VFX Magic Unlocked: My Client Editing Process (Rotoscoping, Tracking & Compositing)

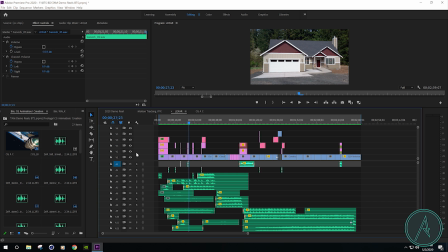16:40 There's not enough action going on because, again, we already have a really still and quiet opening. So being able to add in some extra movement is going to be really helpful when people watch this. And it helps to make it feel like it's not so long as well.
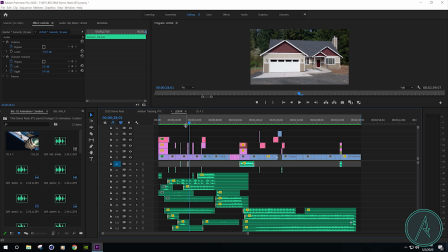17:00 Because you're going from a very still shot with slow rising music to, oh wow, cool transition all of a sudden. Well, what was that? You know what I mean? So it just kind of helps to build the momentum and keep the interest of the viewer. And again, I really want people to just experience what they're watching.
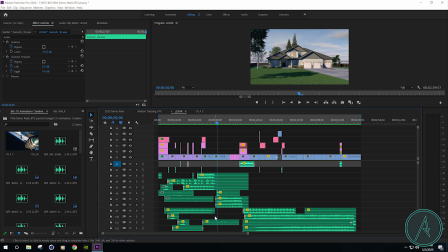17:19 So I was really liking those bird noises and the outdoors noise. As far as like a background ambient, it's kind of like it's like an atmosphere.
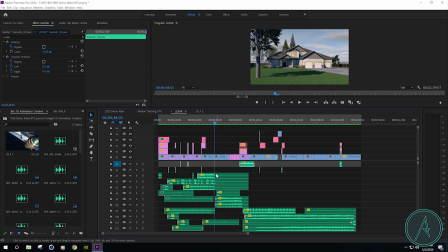17:32 So I have this little piece right here that I edited in to this song where we can actually take a moment and just listen to the atmosphere and listen to the birds. And I think it's great because it gives you a moment to actually sit back and look at the animation as a whole after we're done watching it come together.
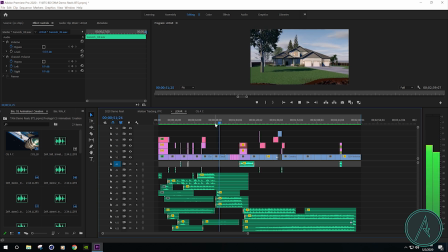And then we're ready to move on to the next one.
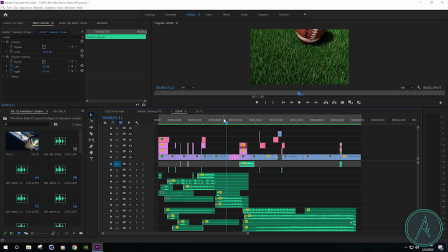18:01 Now, I did choose not to use a whole bunch of transitions because I feel like too much crazy movement just wasn't going to work with this.
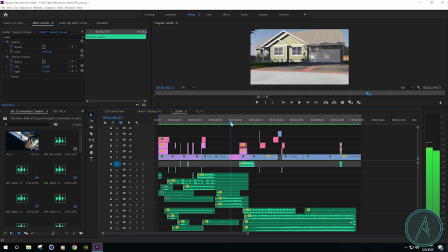18:10 So as long as the shots were similar, so we go from a house to a yard with a football to more house shots, I just feel like that totally works for just quick cuts.
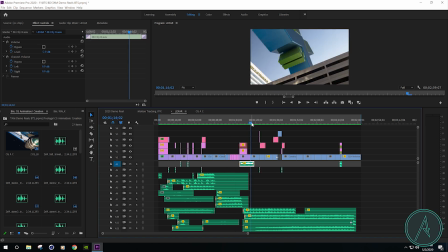18:21 And then moving into the next shots, the next scenes, where we can actually use some different transitions.
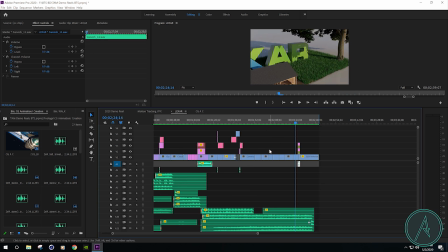18:27 Alright, so there's a quick overview of all of those different pieces, so let's jump into their demo reel.
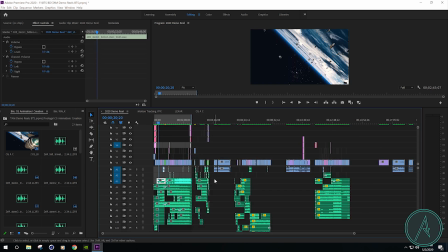18:33 So once I finished editing all those different reels together, I basically dragged them into this sequence, so I had all the assets I could work with. And from there, I just picked the pieces that I wanted to go with my customized score. So let's watch the intro real quick.
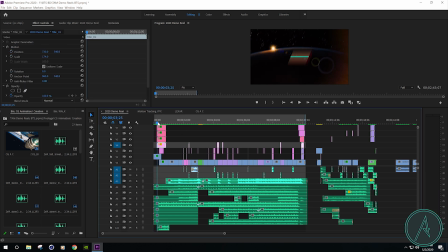18:50 Oh, wait. Alright, so let's talk about this. I needed a cool thumbnail basically for YouTube uploads and Facebook and all that good stuff. So I went in, I created this really cool custom one. So let's see, I can show you what I did.
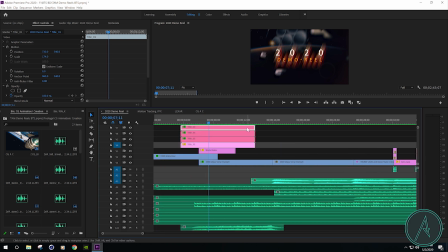19:10 So this is 3 different layers of the title, and each layer's got a little bit of a different element going on. So I got a blur layer on one to make it more interesting, and I changed the colors a little bit.
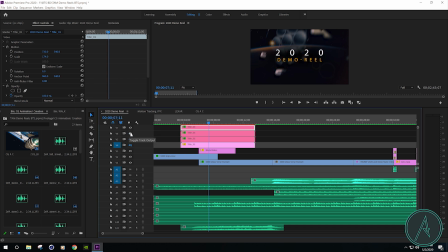19:31 And then I have another blur, but it's just a slight one, because you can see it right here. Then it's the natural colors. And then of course, the main one.
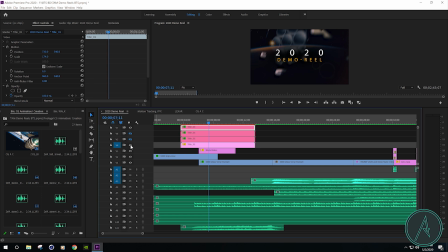19:49 This bottom one is just a dark layer, and it helps to give it a little bit of separation against everything else. See it? Alright, so we'll turn all those off.
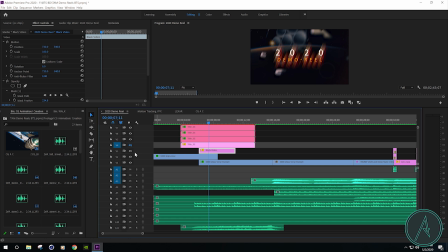20:04 And the black, oh yes, the black video right here, that's a special mask. So I had to go in and create this special layer mask so that there was a little bit more separation for the text.
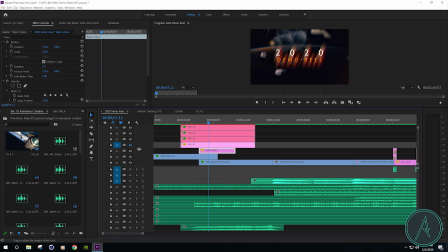20:20 And it just helps to blend it in overall. All right, so I'm gonna go ahead and turn all these off.
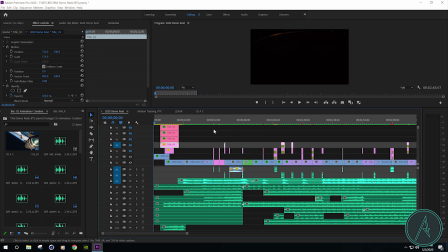20:26 All right, now let's watch it.